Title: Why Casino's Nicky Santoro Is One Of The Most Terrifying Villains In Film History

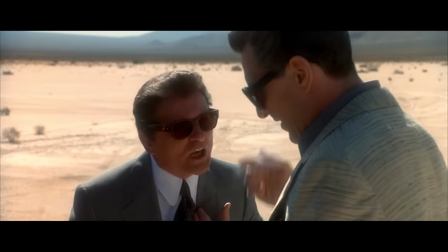0:00 I'm what counts out here, not your f***ing country clubs or your f***ing TV shows.
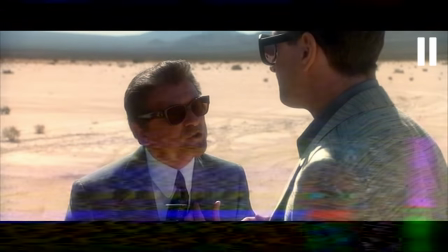0:05 Not many characters in film's history have cast this long a shadow of intimidation, both verbally and physically, as Nicky Santoro.
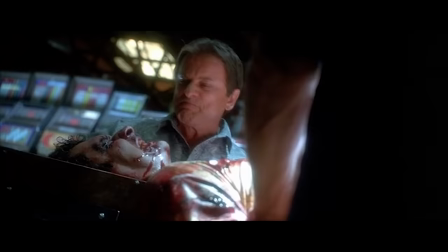0:13 Through his brutality, ruthlessness, and intimidation, he has become what our minds drift to when we think of a mob enforcer.
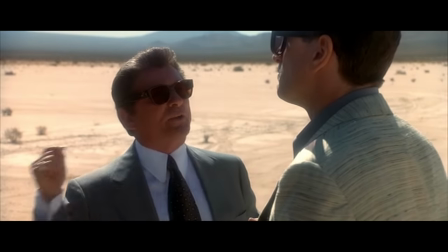0:20 But what exactly is it about this moment of teetering suspense that makes him one of film's most iconic villains.
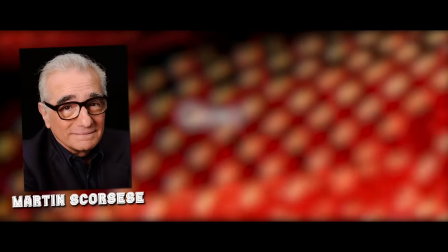0:28 Casino was released in 1995, directed and co-written by Martin Scorsese from the book Casino, Love and Honor in Las Vegas by Nicholas Pelleggi.
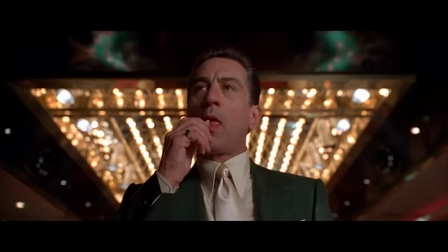0:36 The film marked a return to the mafia genre for Scorsese, working as a spiritual successor to Goodfellas.
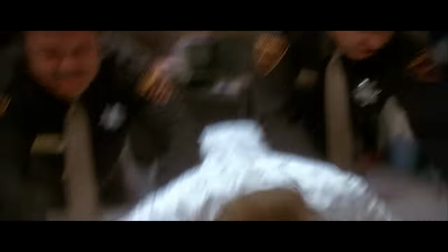0:42 Only now more stylized, more aggressive, and more overt in its ideals,
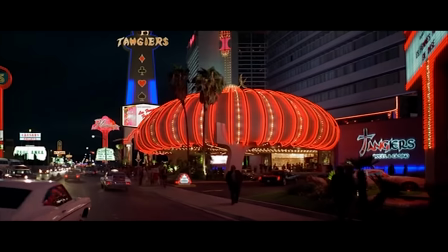0:46 it was the story of different types of criminals gone west to oversee the fictional casino Tangiers or the mafia back back home,
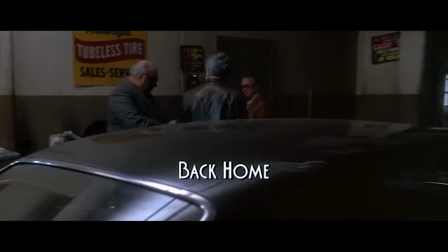0:53 back home being the only way Scorsese and Pileggi were legally allowed to refer to Chicago.
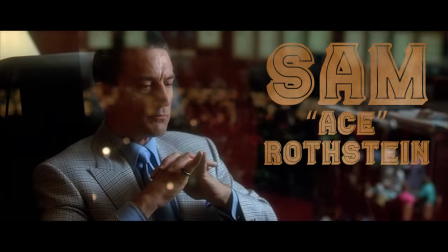0:58 Sam, logical and calm, was to be the front-facing public persona of Tangiers,
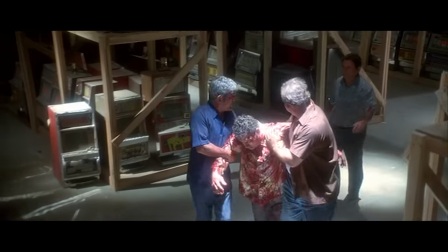1:03 while Nicky set himself up as the brutal arm, keeping the operations in order through violence and intimidation.
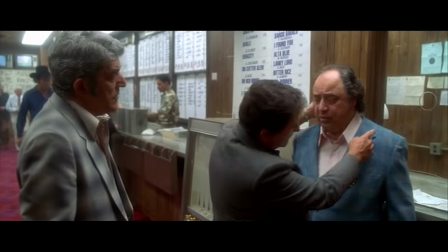1:10 I'm a little confused. You look confused? Maybe if I stick your face to this window over here, like, you know, you'll get unconfused.
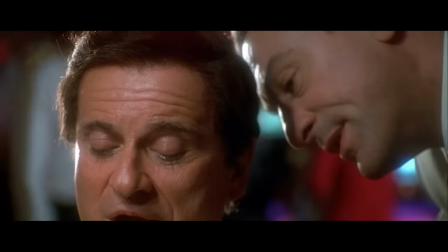1:18 Give me the money.
Throughout the film, we see the two balance one another,
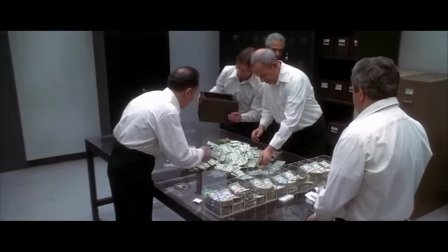1:21 often reacting to or working in tandem as they navigate the criminal empire and political mire in which they become engrossed.
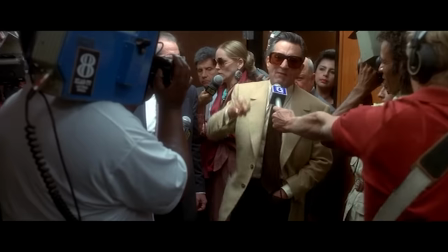1:29 But after each begins to resent the other for what they see as bringing unwanted attention from both law enforcement and their own mafia family,
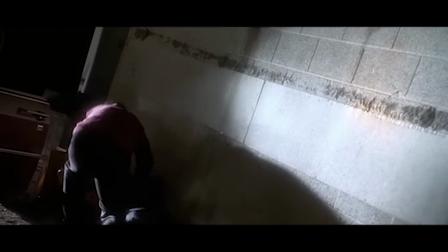1:36 Nicky reveals his capacity for true terror. And it begins here in the desert.
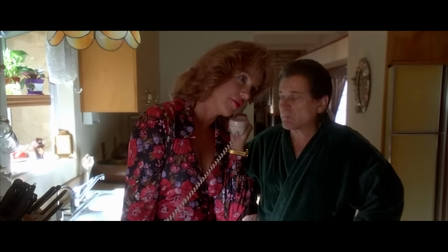1:41 Nicky is cunning at first, coordinating the meeting to his advantage before he even appears.
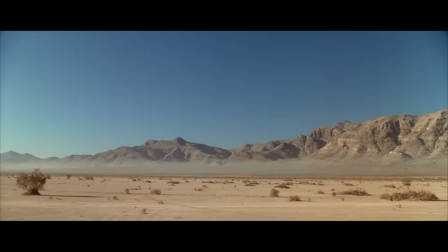1:47 Nicky knows Sam fears the desert, so he takes it one step further by arranging the meeting a few hundred yards off the main road.
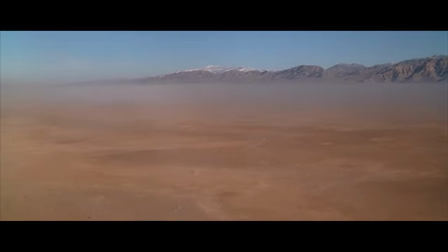1:54 Sam knows the area is littered with bodies of men who have betrayed enforcers, just like his friend Nicky.
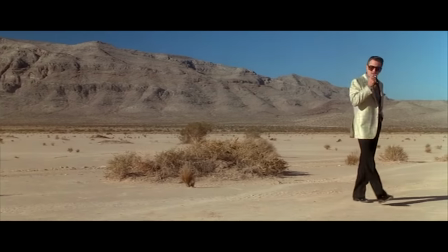1:59 Nicky also shows up later than Sam, giving his number-crunching friend time to wander over the holes and calculate his own odds of survival.
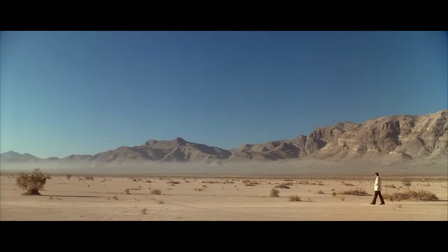2:07 This time, when I heard him say a couple of hundred yards down the road, I gave myself 50-50.
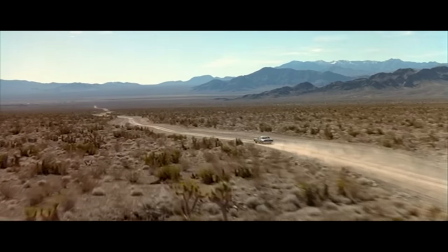2:13 We see Nicky's car barrel down the desert road. It's a shot Scorsese plays up, letting the camera float, almost untethered as it tries to keep up with the car.
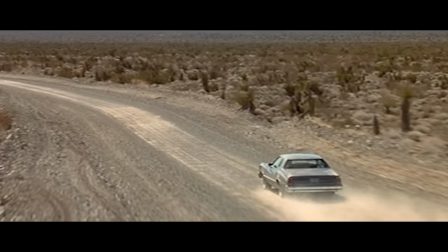2:22 The car itself seems unhinged, never steady, constantly wavering to the left and right over the dirt road.
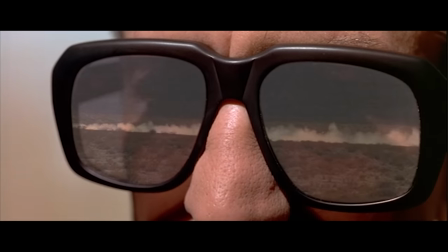2:28 Scorsese then drives the point home by letting Sam's sunglasses fill the entire frame, Mickey's car speeding across the lenses.
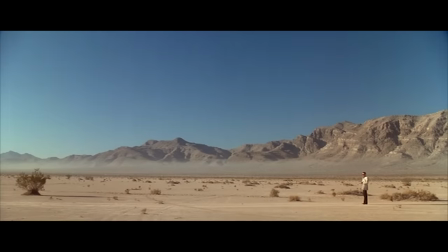2:36 This is all Sam can see, the oncoming Colossus.
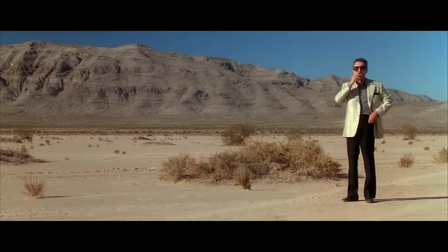2:40 While he kept Goodfella's camera more voyeuristic, Scorsese wants his voice heard here, and he screams it through every frame.
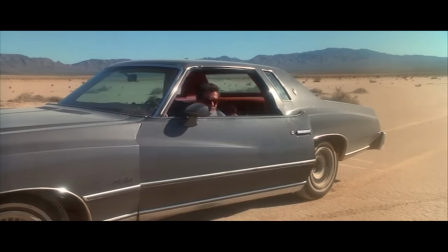2:48 As the car screeches to a halt, drums start to smother the symphonic score.
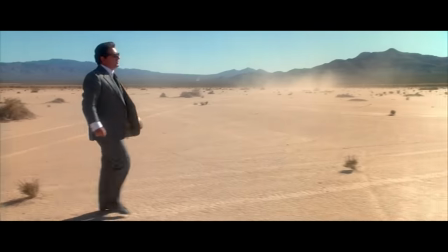2:52 Then, Nicky explodes from the driver's side, and even the camera pulls back, almost afraid as well.
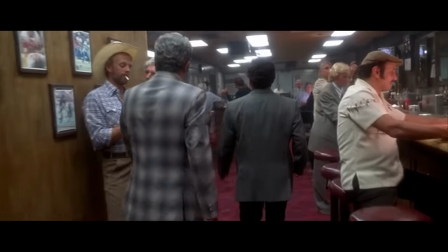2:58 We've seen Nicky move quickly before, full of purpose and intent, but not towards Sam, not like this. Scorsese has called Casino a movie without a plot, full of action and story, but no plot whatsoever.
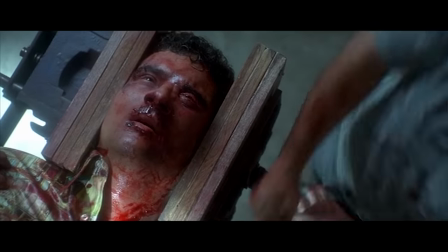3:10 It would be easy to point out the various moments of action, heads crushed in vices, necks stabbed with pins, and one of film's most infamous car bombs.
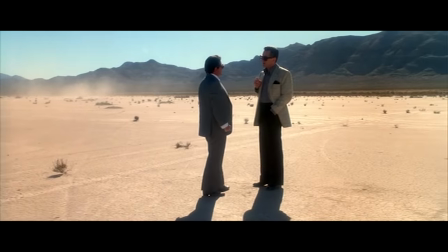3:18 But here, we're given a different type of action scene, a visceral verbal assault.
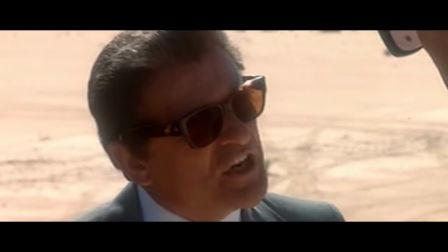3:23 What makes Nicky so alarming here is his immediate command of the conversation.
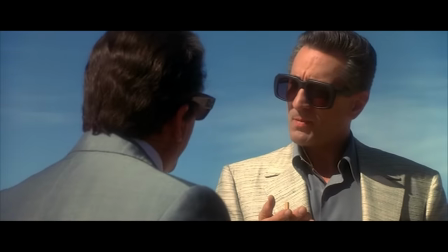3:28 He knows Sam's greatest strength is his ability to talk himself out of any situation, so Nicky leaves him no time to think on his feet or adapt.
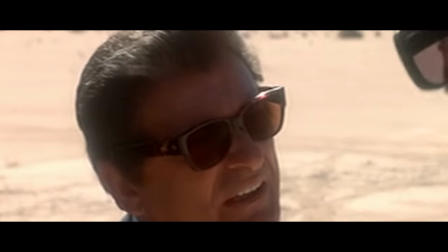3:36 He escalates the meeting to a shouting match before any sort of formalities or questioning.
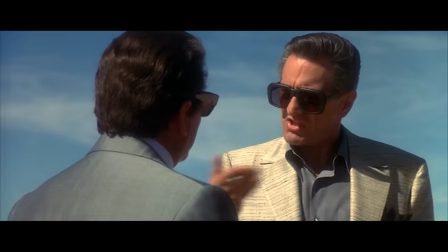3:40 Even in the wide breadth of the Desert Vistas, their shouting becomes tight and cramped, like a knife fight in a phone booth.
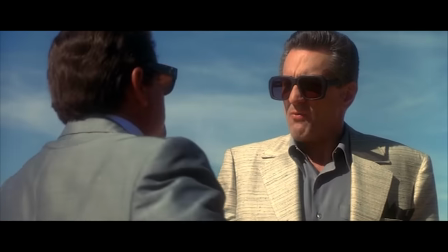3:46 The cool and collected Sam tries his hardest to steer the conversation, but Nicky is a profanity-laden steamroller,
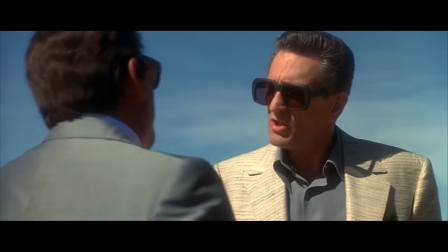3:53 and when Sam attempts to explain, he's forcefully interrupted and silenced by his partner.
Do you remember where I told you?
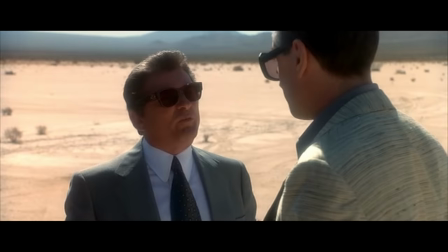3:59 One minute. I asked you, when the did I ever ask you if I could come out here?